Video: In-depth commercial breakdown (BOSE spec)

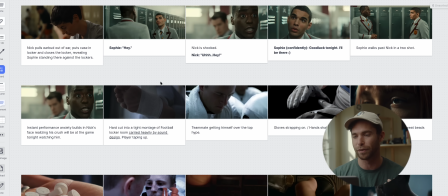So I wanted to shoot my project in 2.35 aspect ratio,
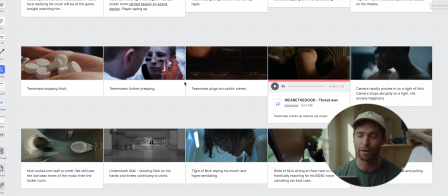and I made the effort to crop every single reference photo into that same photo,
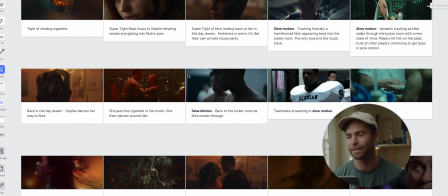and it just looks clean, and it looks better when you're trying to get people on board.
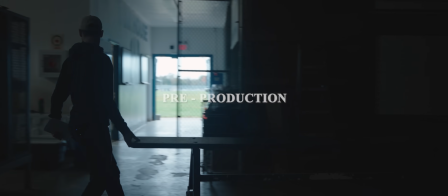Moving on to pre-production, highlighted a lot of the crew that was present in the BTS video that you saw.
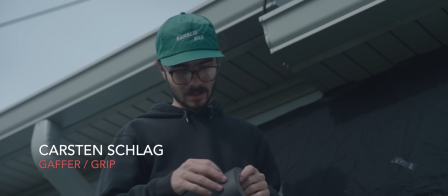It's my go-to group. I have a lot of fun working with these people.
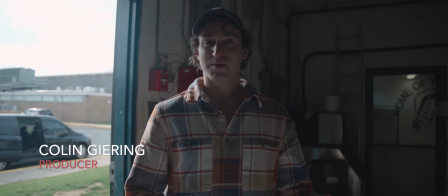I always say making stuff is really hard, so it helps to have people that you really enjoy spending time with.
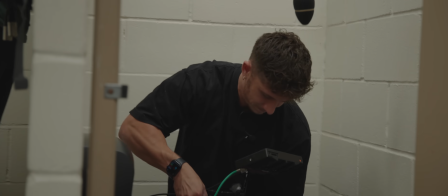I always say I bring dogs on set, people who are just gonna get their hands dirty, be willing to do whatever it is that it takes to get the shot.
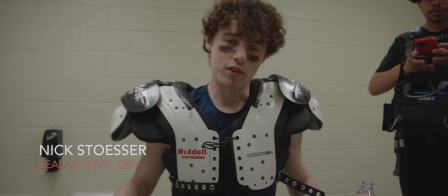In terms of cast, our lead, Nick Stoser, I found Nick while casting my movie, I Think I'm Sick.
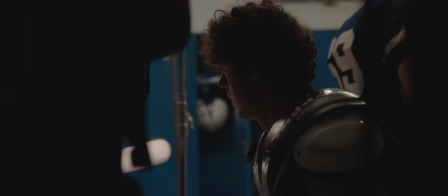I think I initially found him on Backstage, booked Nick a train ticket, brought him down.
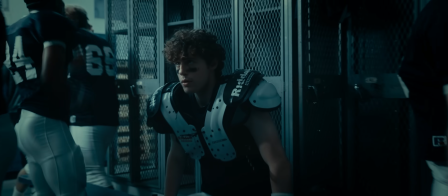He was a blast to work with.
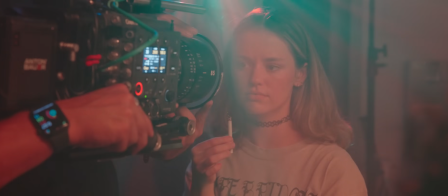Then the female lead, Sophie Gustafsson, same kind of situation with casting through ITIS, and found her, I think, as well through Backstage.
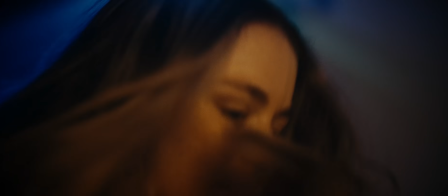I like using like all the little filters and stuff that they have on there.
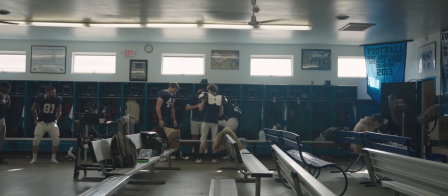Then in terms of extras, just pulled people from different areas, some friends from Instagram that I've communicated with in the past who have wanted to come on set.
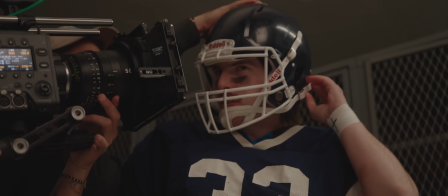Then my buddy Pat brought some guys from his hockey team.
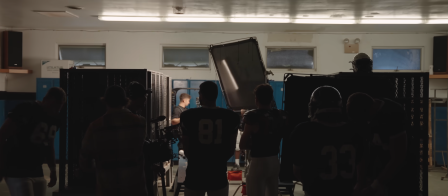Having a lot of extras in a scene is super helpful for making smaller production things feel bigger than they actually are.
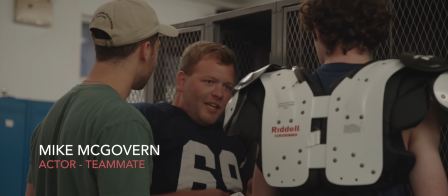We had a great group of guys. They really set the tone for the energy of the day. And budget's a big one that a lot of people ask. A lot of things go into the budget. There's the cast, crew, locations, there's wardrobe, there's food that you're feeding the crew, there's transportation, there's all types of things that factor into it. I know the total budget came out to be around $4,000 for this production. I really see it as I'm investing myself, investing in my portfolio, creating work that I can put out in the world, because that always comes back tenfold.
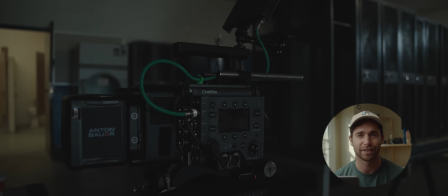Gear, if you watch the BTS video, we shot pretty much majority on this on Carlo's Sony Venice that he owns, which is sick that he owns it.
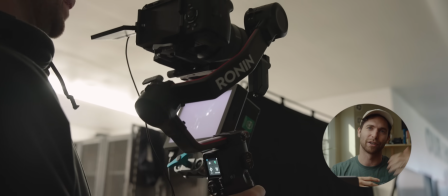And then on specialty shots, we used my Sony FX3. Carlo has an FX3, and just kept it simple.
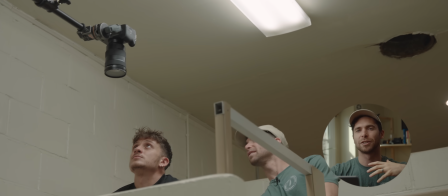I really like that workflow. The cameras match really well, and we're not spending too much time trying to get the Venice on like a steady cam.
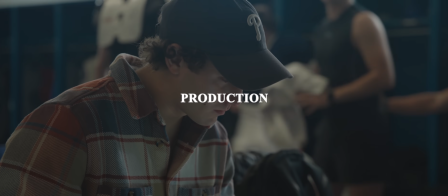And then in terms of production, a lot of the BTS video, you see what's happening on production, so I don't want to spend too much time in this segment, but just want to answer a couple questions that people had.
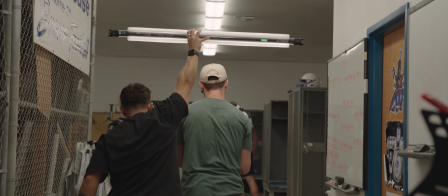Lighting stuff, I think our DP Carlo, who has a YouTube channel, is going to do a lighting breakdown that's more specific on his channel. But really, like, my direction to him as a cinematographer is keep it lean, keep it minimal, just kind of augment the natural things that are already there.
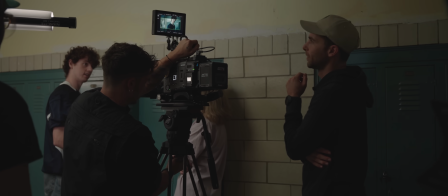So specifically in this hallway scene, we have, you know, the fluorescent tubes that are running through the hallway,
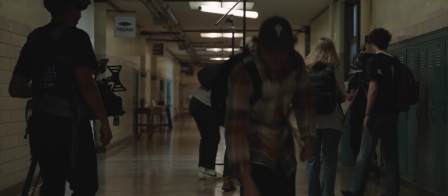and how do we just accent that to make the image obviously look a little prettier.
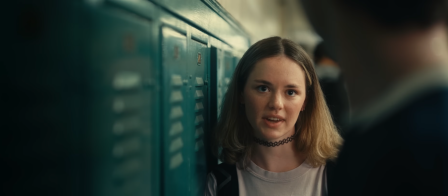I'm really big on just using what's already in the space and just motivating off of that. One light in particular that a lot of people asked me about was the party light from the dream scene that everyone was seeing.
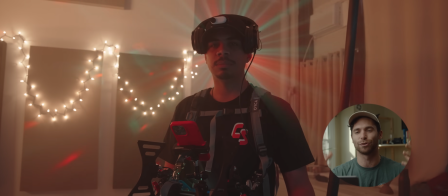This shooting rays through the haze, and it kind of created this really cool look that I think we were all really pumped on.
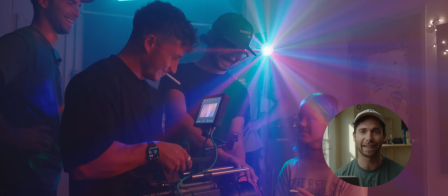This was a $9 light that I found on Amazon, and I texted Carlo. I was like, hey, I found a light that I think you're gonna think is really cool. So I think this light was kind of the hero.
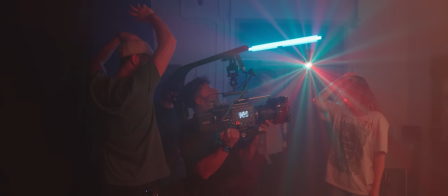It was only like $9, so we ended up calling it the 9 on set. Like, hey, can you move the 9, adjust the 9 there? I'll leave the Amazon link in the description below if you want to check out that party light.
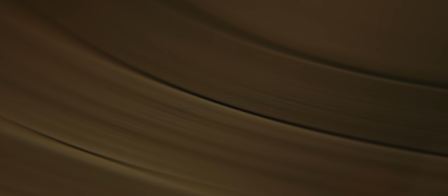And something you didn't see in the behind the scenes were all these like little insert shots of like this little radio, this little record player. Those are all just things that I shot on my own within this room that I'm sitting in right now. Those shots are really easy for me to get. I use my FX3. I screw on my macro lens filters that I've showed in previous videos, and I'll link those again below. They're pretty inexpensive.